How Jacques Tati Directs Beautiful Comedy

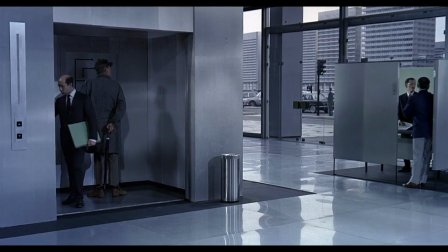0:05 In his short but celebrated career, Jacques Tati is widely regarded as a comedic genius.
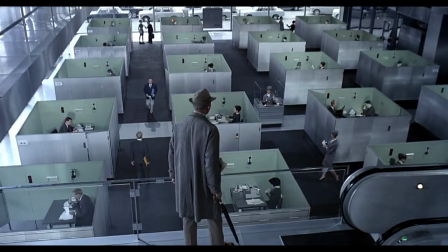0:11 A perfectionist whose artistically daring films looked like nothing else.
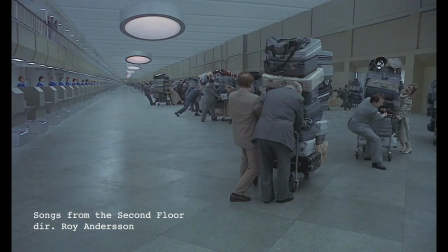0:19 His influence is huge. From Paul Thomas Anderson. Roy Anderson.
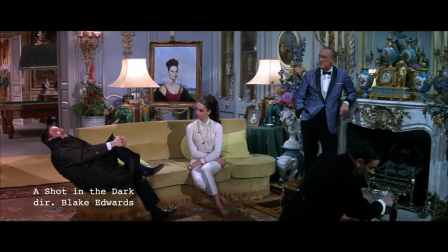0:30 Rowan Atkinson. Blake Edwards.
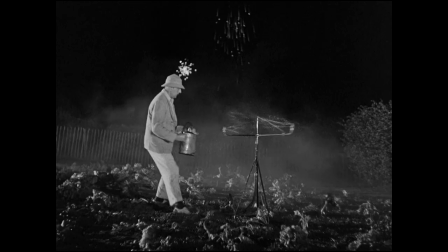0:36 Tsai Mingliang and
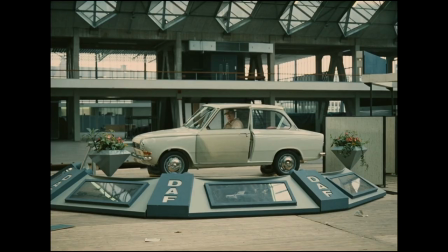0:42 many others have paid homage to Tatis' style in their own work.
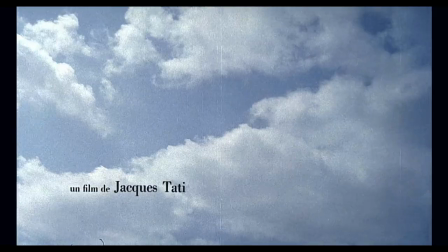0:46 The French auteur made just six films that includes the masterpiece Playtime,
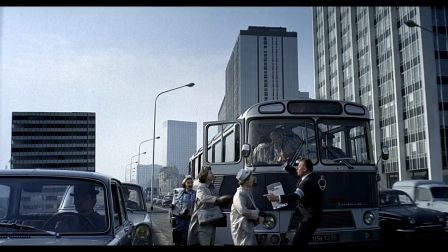0:52 a panorama of utopic Paris gone awry.
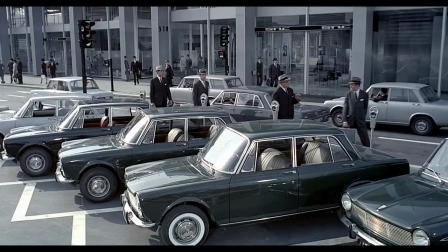0:55 With its massive sets and enormous cast, Playtime is one of the most unique, if not exceptional, achievements in all of cinema.
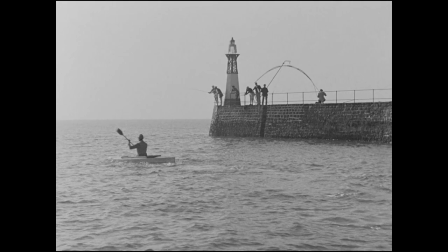1:04 Tati's comedies are endeared by aficionados to critics alike, with this unmistakable style that transcends borders, cultures, and languages.
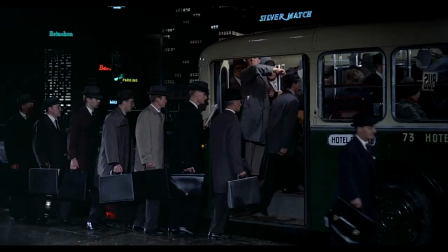1:14 Tati depicts ordinary people, mainly nameless characters who scatter about like ants,
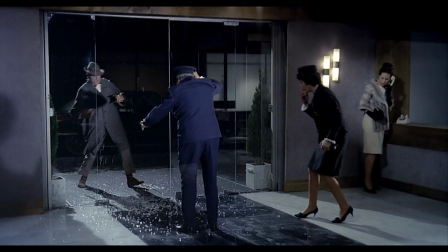1:19 trying and failing in a modern world that is both alien and familiar.
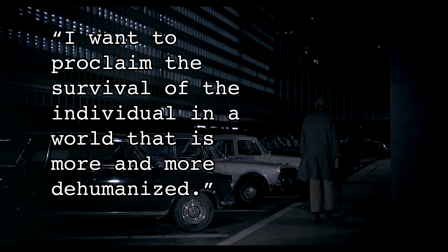1:26 I want to proclaim the survival of the individual in a world that is more and more dehumanized, Tatis says.
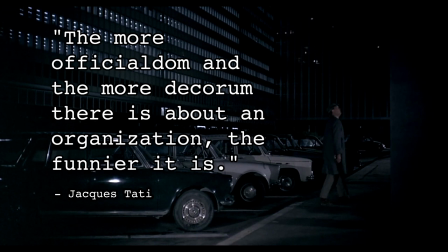1:33 The more officialdom and the more decorum there is about an organization, the funnier it is.
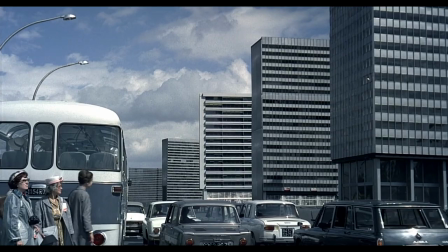1:41 An important aspect of Tatis style is its visual and aesthetic power,
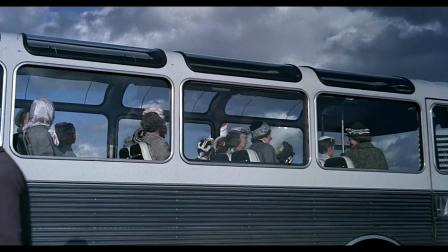1:45 from compositional balance to symmetry, to how Tatis directs our attention.
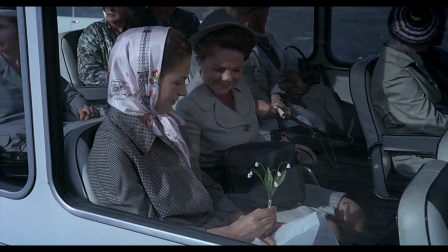1:51 Every shot displays an impeccable sense of detail and artistry that is uncannily beautiful, albeit in a philosophical way.
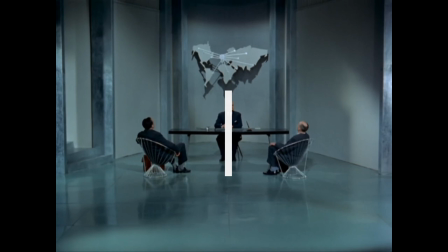2:01 Consider the symmetrical balance here, the equal weight on equal sides of the frame and a fulcrum or axis at the center. This symmetrical balance shows a sense of formality, austerity, rigidity.
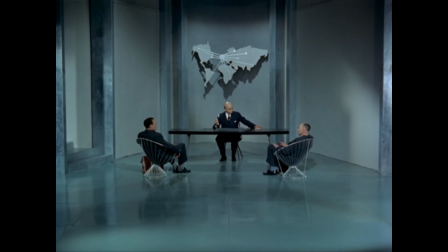2:14 Tati uses it here to convey something cold, utilitarian, yet at the same time gives the pleasing impression of visual harmony.
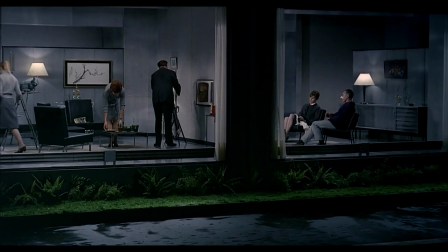2:22 When the reflection is a perfect mirror image, the symmetry is said to be pure or perfect.
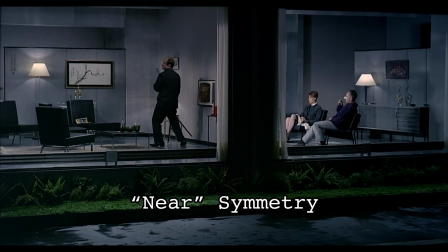2:28 But more common are compositions with slight variations or imperfections. This is called near-symmetry.
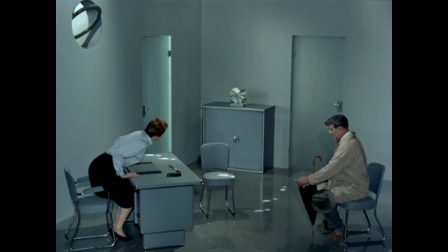2:35 Symmetry and beauty are often linked, generally by mathematicians, scientists, philosophers, and art historians.
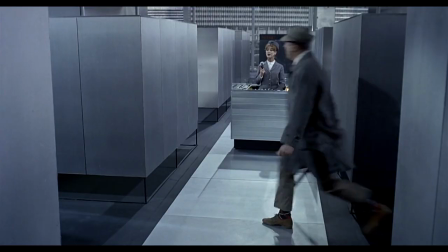2:42 There is an attractiveness to symmetry because of how predictable it is. And as people, we generally want structure and order to help us make sense of the world.
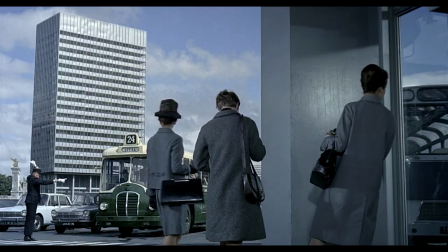2:53 But in playtime, Tati suggests perhaps that over-reliance of this leads to dehumanizing effects.
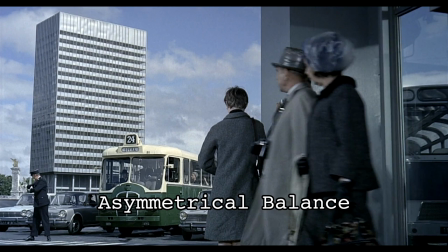2:59 In contrast, asymmetrical balance results from unequal visual weight on each side of the frame.
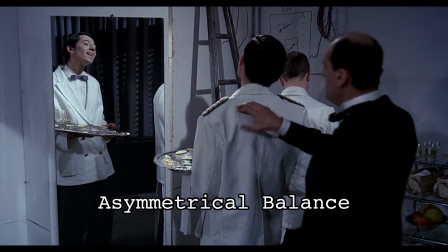3:07 Asymmetrical balance provides a greater sense of dynamism, movement, and energy, as well as visual variety.
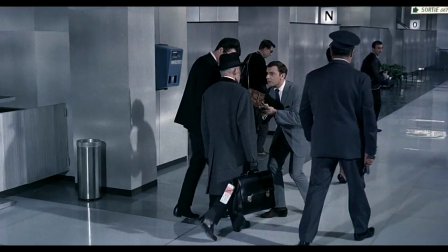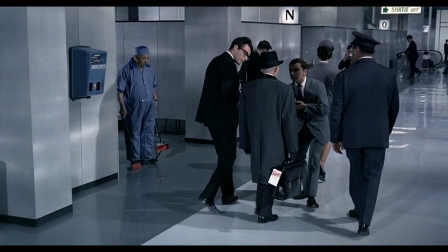3:20 Tati is a mise-en-scene director.
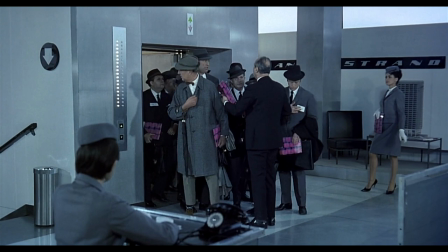3:23 This means that he conveys information not by cutting or montage, but from how elements are arranged within a single frame.
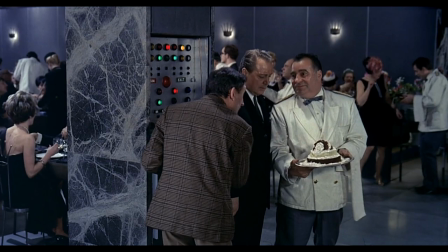3:31 Tatis' camera is often locked down, so compositions like this express energy, despite the static framing.
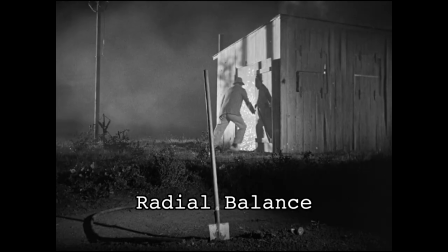3:42 Radial balance occurs when elements radiate from a common center.
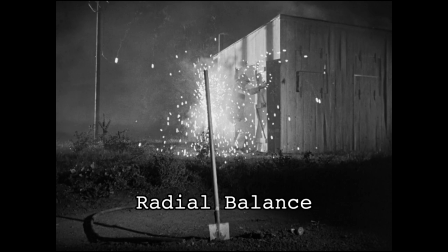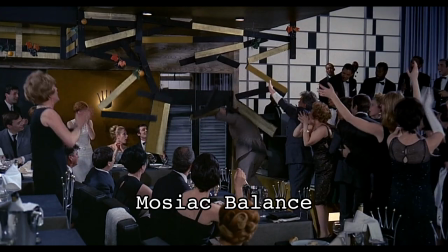3:52 Mosaic balance results from balanced chaos.
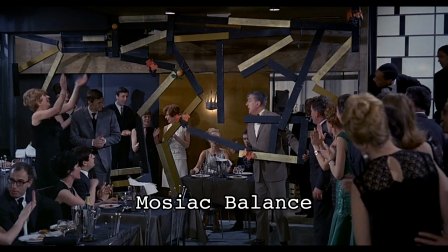3:55 As Tati's films progress, things tend to become more chaotic, suggesting that even perfect machines and structures eventually break and fail.
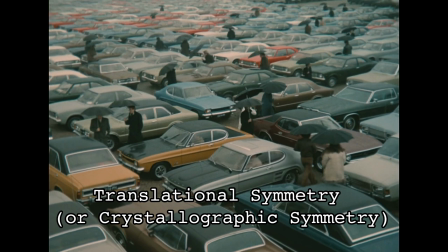4:05 Another type of symmetry is known as translational symmetry,
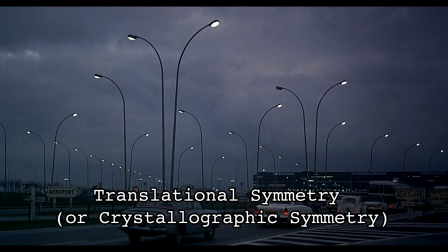4:09 sometimes called crystallographic symmetry, which occurs when elements are repeated in a series or pattern.
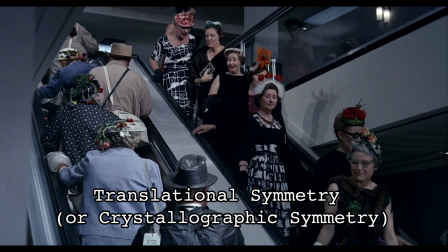4:15 This type of symmetry conveys rhythm, motion, and speed. Tati uses this strategy to show us the modern world in constant motion.
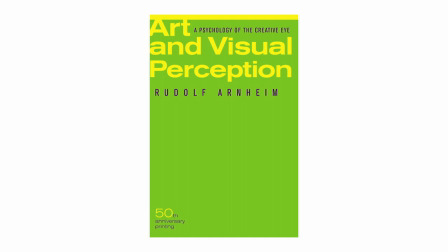4:25 In his book, Art and Visual Perception,
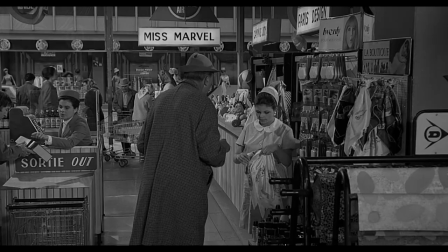4:28 theorist and perceptual psychologist Rudolf Arnheim proposes the idea of the structural skeleton, an invisible network that exists in all composition.
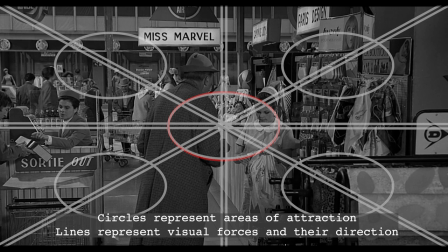4:37 Arnheim suggests that the structural skeleton automatically draws our eye to certain parts of the frame,
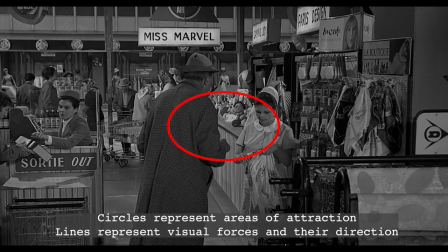4:42 where the center and the four corners of a rectangular frame act like magnets to the eye, and with the center being the strongest magnetic force.
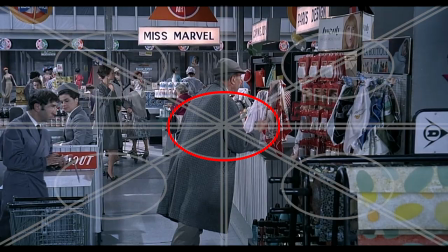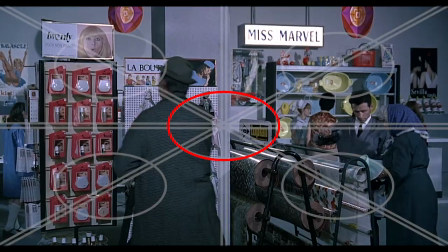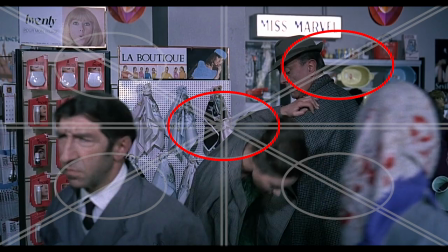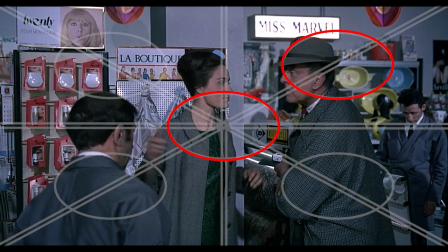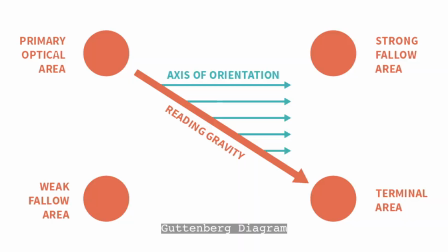5:12 Arnheim's structural skeleton is not the only theory to suggest where the eye naturally moves. In the Gutenberg diagram, the eye is said to sweep from the top left to the bottom right, passing through Arnheim's optical center.
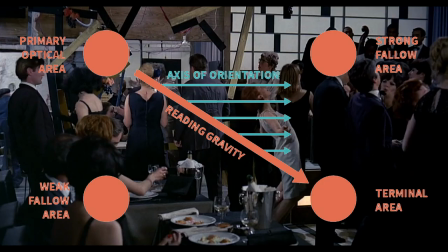5:26 Less attention is paid to the other corners, which are called fallow areas.
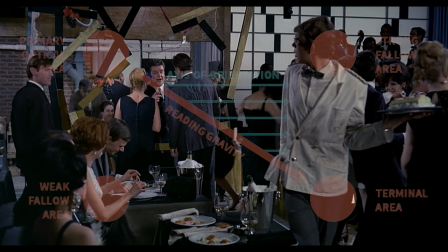5:30 Since the eye moves to the right as it moves down, the top right corner is a strong fallow area, while the bottom left corner is mostly ignored.
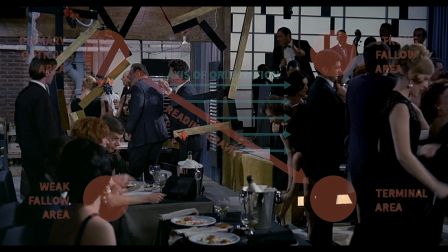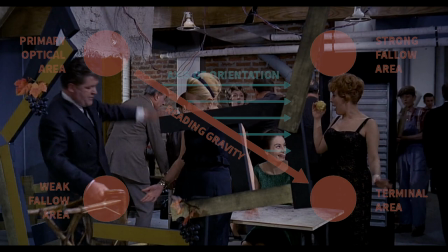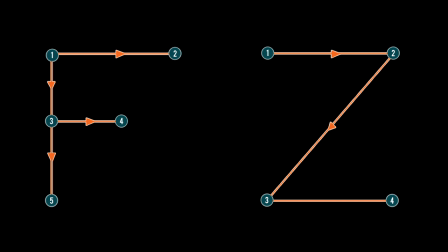5:49 There are also the F and Z patterns from design theory.
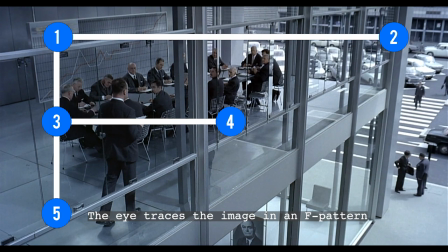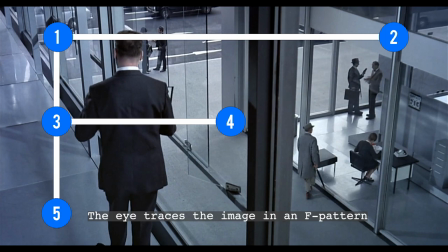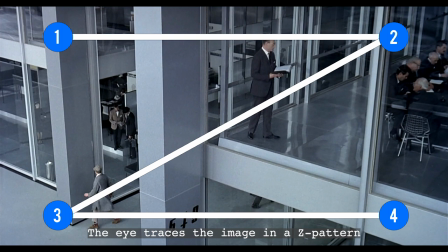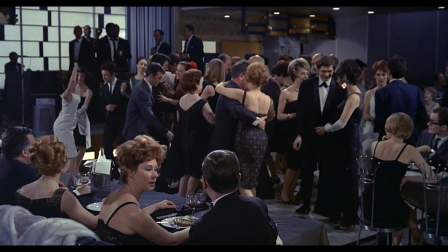6:15 Whether we see in an F pattern or Z pattern or neither,
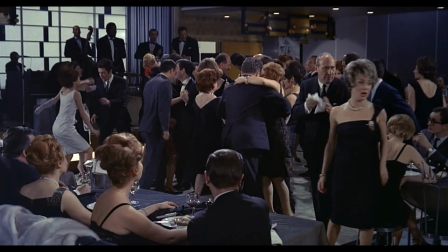6:19 our natural scanning abilities come into effect when we see shots like this, where Tati refuses to direct us where to look.
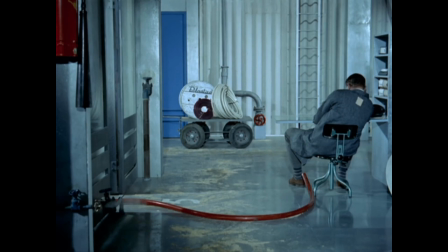6:27 Tatis films also demonstrate the playful use of movement and rhythm.
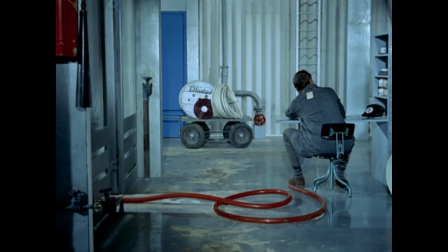6:32 Regular rhythm occurs when the intervals between elements are predictable, or of similar size and length. In Tatis world, this strategy implies the humdrum routines of life.
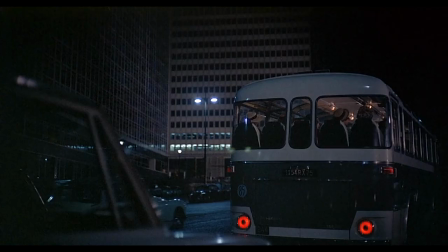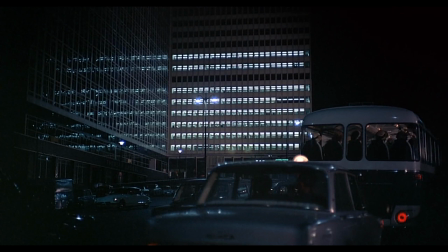6:54 Progressive rhythm occurs when the sequence of forms and shapes is shown through progressive steps.
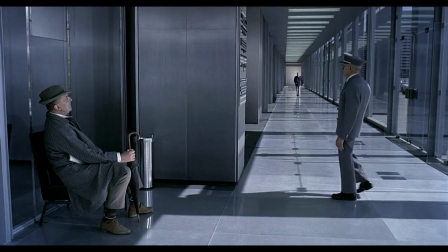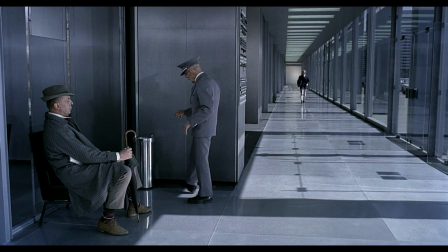7:04 Some characteristics of elements might have stepped changes, such as sound effects.
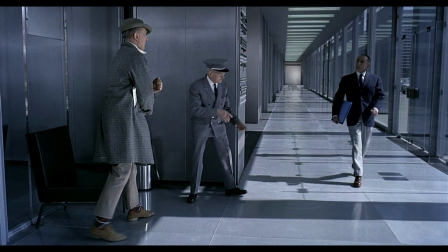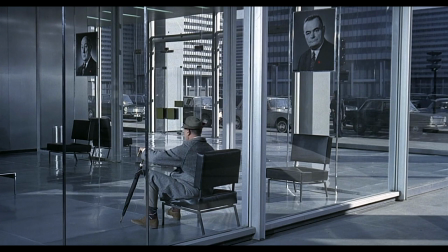7:25 Playtime is a great study in Gestalt psychology,
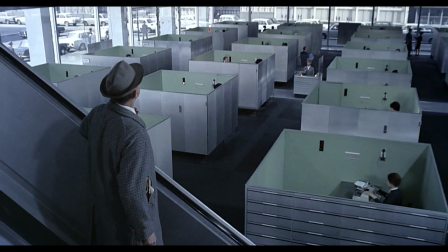7:28 which theorizes our ability to perceive entire patterns and configurations, rather than just individual components.
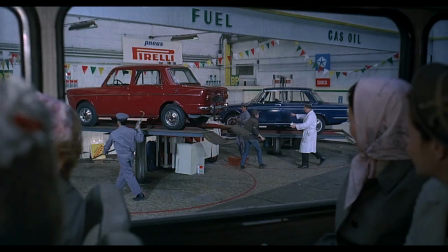7:35 In other words, the human brain attempts to simplify and organize complex images or designs that consist of
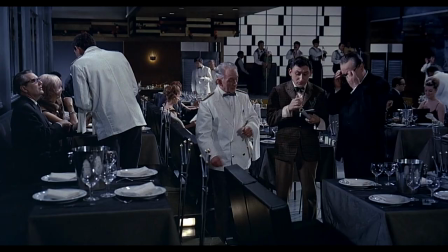7:42 many elements by subconsciously arranging the parts into an organized system that creates a whole,
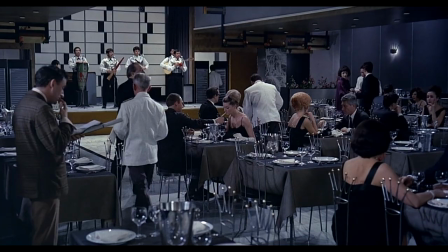7:48 rather than just a series of disparate elements. Our brains are built to see structure and patterns in order for us to understand what's going on.
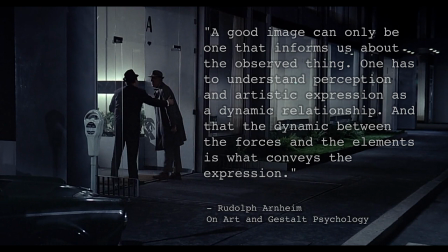7:56 As a gestalt theorist himself, Arnheim states that a good image can only be one that informs us about the observed thing.
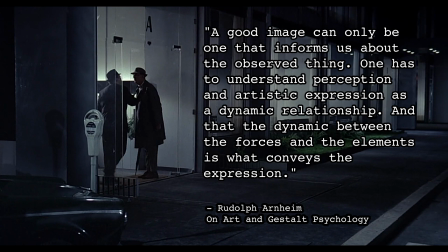8:03 One has to understand perception and artistic expression is a dynamic relationship,
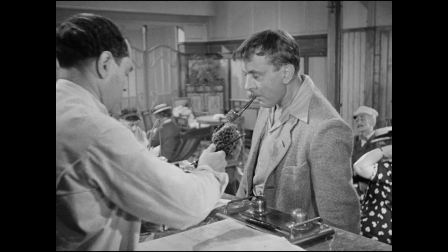8:08 and that the dynamic between the forces and the elements is what conveys the expression.
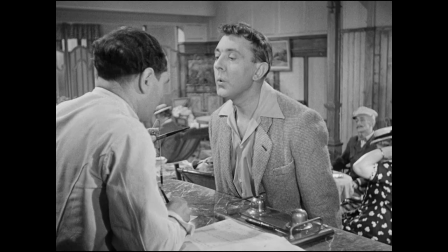8:14 All said, in the humble opinion of this video essayist, the most beautiful quality in Tati's work is its human element.